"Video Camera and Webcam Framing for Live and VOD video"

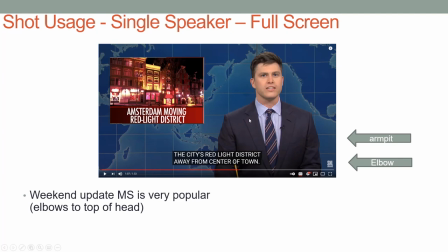4:02 But it turns out that there's a lot of shots that show the elbow up and that's what we're seeing here and this is obviously weekend update this is
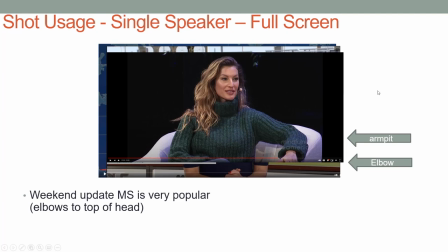4:13 Golf Channel elbows up this is from a video that Jadel Bundchen did with Anderson Cooper on health and we see again armpits here elbows here
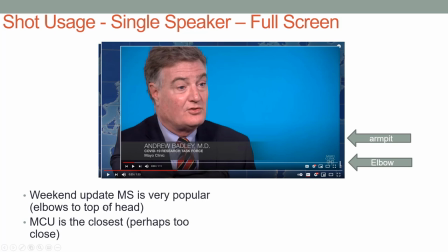4:24 so the shot is really the you know again I'm calling it the weekend update medium shot and then back to weekend update this shot is a medium close-up we talked about the head before, this shot looks a little bit too close to me. If I'm going to be showing this video full screen, I really don't want to see that much of this guy.
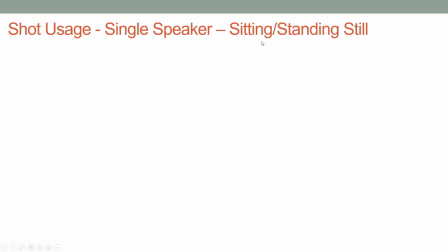4:41 I'd really prefer something a little bit further away, perhaps even the medium shot we'll see in a moment. So here's shot usage, single speaker sitting or standing still.
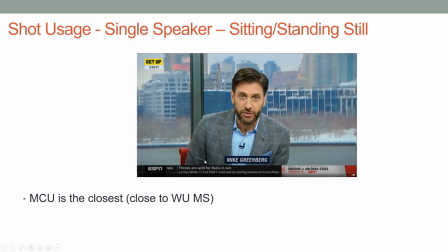4:50 This is the medium close-up. It's a little bit towards the weekend update.
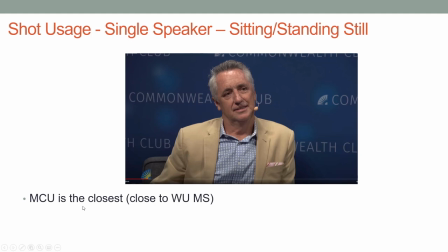4:55 Here's the armpits. We're not seeing the elbows, so that's pretty close. Same thing, a little bit further down than you'd normally see, but it's a medium close-up.
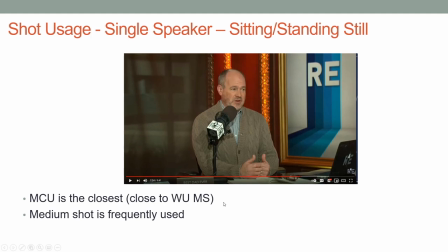5:04 That's the closest I'd want to go. And then you also see the medium shot frequently used. And I almost prefer this for a full screen video from somebody sitting.
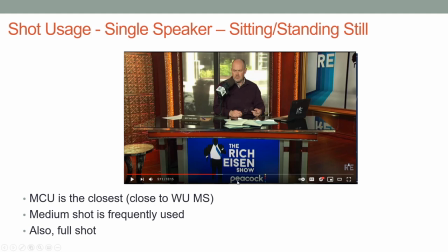5:13 And then sometimes you may want to zoom out to, I'll call this a full shot. You can't see his feet, but they probably would be right around here. So if you're going to be switching shots during the event, either because you want to move the camera around or because you have multiple cameras,
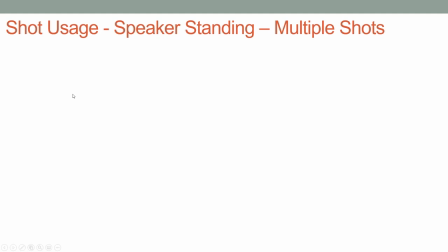5:29 one should be a medium shot, one should be a medium close-up, and then every once in a while you want to go to the full shot.
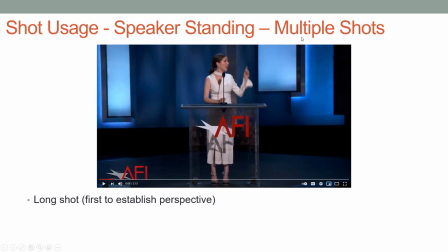5:34 And we'll see a few examples of that during this discussion. So this is a shot usage speaker standing, multiple shots. So this is the long shot.
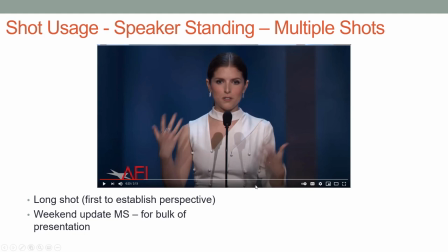5:44 This is feet to head to establish the perspective to kind of let us know where she is, and then move in to the weekend update medium shot. Again, we're seeing her elbows here. It's not an armpits to head, it's an elbow-to-head shot. And then if there's a single camera, then you might want to zoom in and out. If it's multiple cameras, you may want to switch from one to the other.
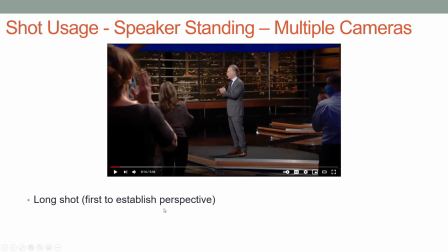6:03 Same thing with Bill Maher. We start with a long shot to establish a perspective, let us know where he is in his room.
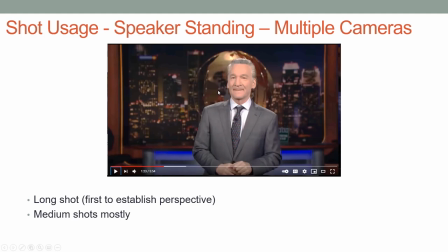6:10 We cut to the medium shot, waist up, and this is where we stay mostly for this monologue.
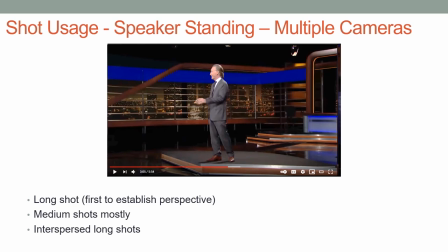6:16 Every once in a while, we'll jump back to a long shot, again, just to switch things up for the audience and to give perspective as to where Maher is in his discussion.
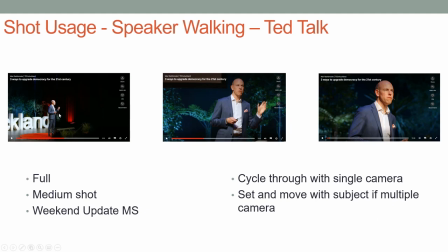6:24 Again, if it's a single camera, consider zooming in and out. Multiple cameras, you can switch from one another. Now, if you look at a TED Talk, you see that they switch shots pretty frequently. This is the full shot, the long shot, that covers, you know, feet to head. This is the medium shot, where they tend to spend most of their time.
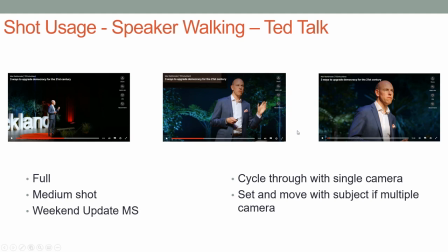6:43 And this is the weekend update medium shot, where it's elbows to head, where it seems like they spend most of their time. And I think this is, these two are the most useful shots for me.
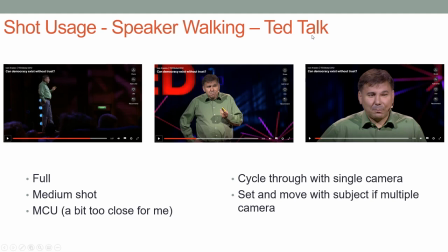6:51 This is good for varying the shot, providing perspective of the audience, getting a look at the stage, but I like these two shots better. Same thing here for another TED Talk. Long shot, medium shot, medium close-up, armpits to top of head.
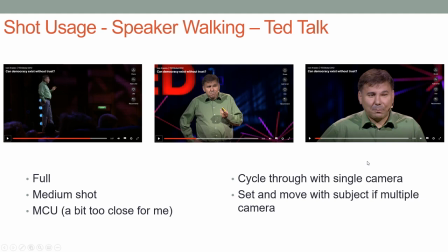7:07 And again, this is a bit too close for me. If I'm viewing this full screen, I don't really want to be that close to this guy's face.
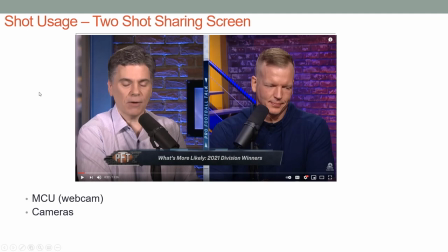7:13 So how do things change when you've got two people sharing the screen? If you're both using webcams, then you're pretty much stuck on a medium close-up because it's really tough to go further back than this. On the other hand, if you're using cameras, as we see here with the Sports Talk video, you can use, this is a bit further away than a medium close-up, not quite a weekend update,
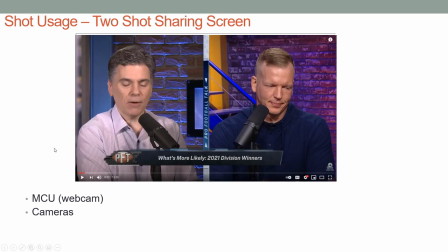7:30 but it's further away than a medium close-up, and this looks good.
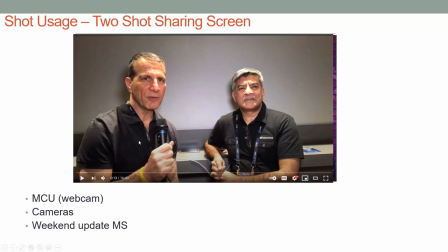7:33 You can also go Weekend Update, and this is a video that I shot with a standalone camera at NAB in 2019.
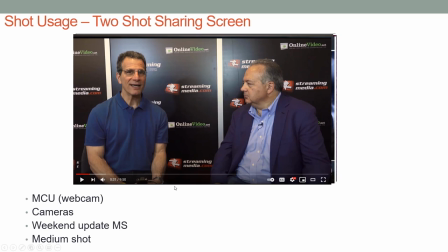7:41 This is a similar framing for another Sports Talk video, where you can see the elbows down here. These are weekend update shots. And then here's a medium shot of myself and Real Network's founder, Rob Glazier, that I think works well. This was shot at Streaming Media East in 2019.
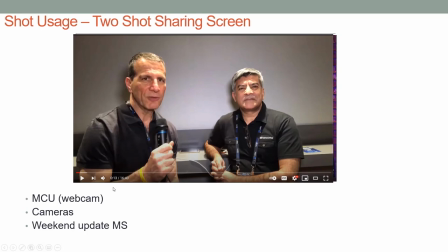7:57 And if I had to pick one framing for this type of shot, it would either be this with a medium shot or this with a weekend update.
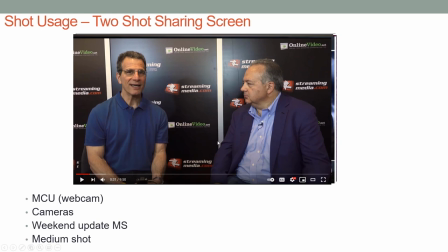8:06 And actually, I think this looks a little bit better.